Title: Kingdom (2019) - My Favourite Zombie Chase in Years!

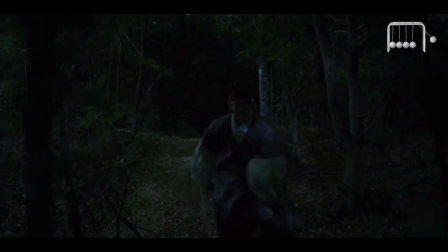You can see how in every little chunk of that sequence the pendulum is swinging back and forth, maintaining that tension as we sprint towards the final moments.
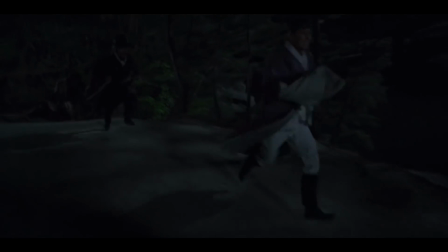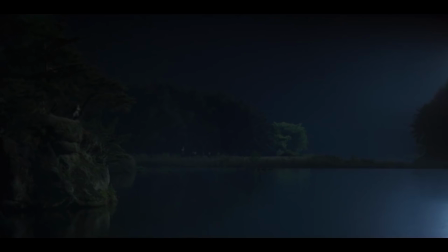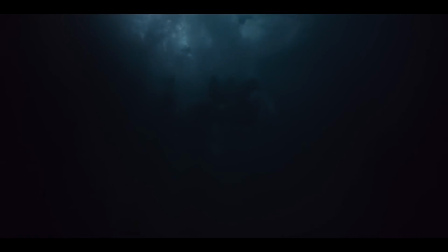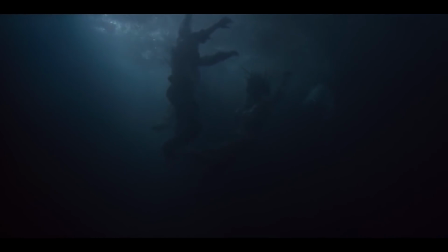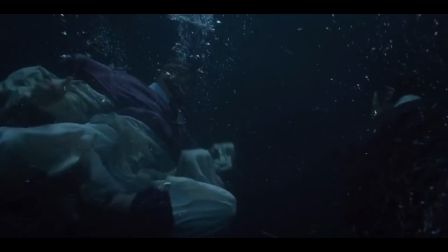The fact that it all ends up underwater gives the conclusion this almost serene feeling of relief as we catch our breath and watch the zombies drown.
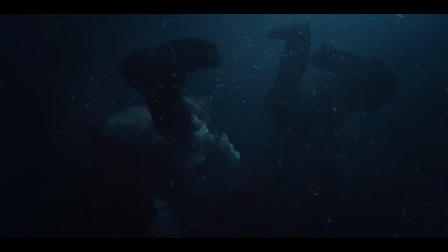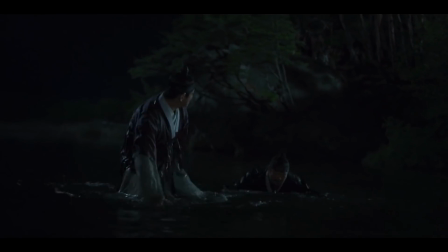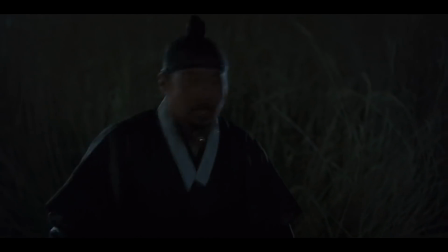And with that, they're out of the danger. But
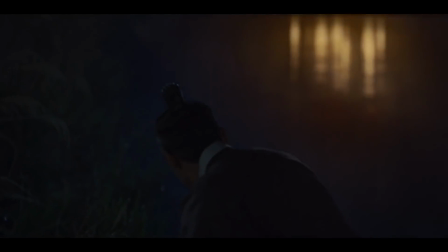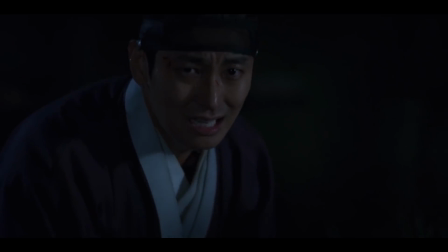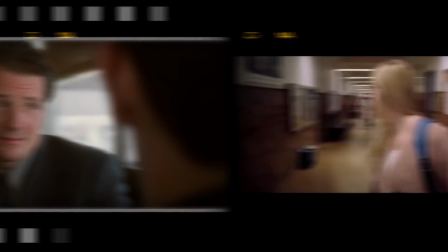and that is my favourite sequence from Season 1 of Kingdom, and I've heard from some people that there's another amazing one that opens up Season 2.
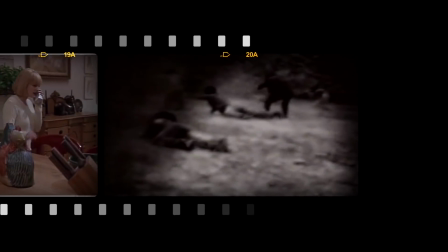I can't wait to watch it. Let me know what you think of Kingdom in the comments, and as ever, if there's a scene you want me to cover,
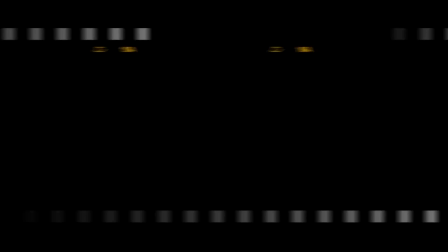I read all your messages, so subscribe for more, and I will see you next time.
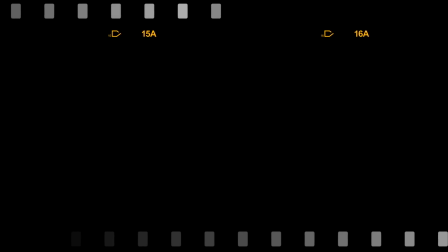Goodbye.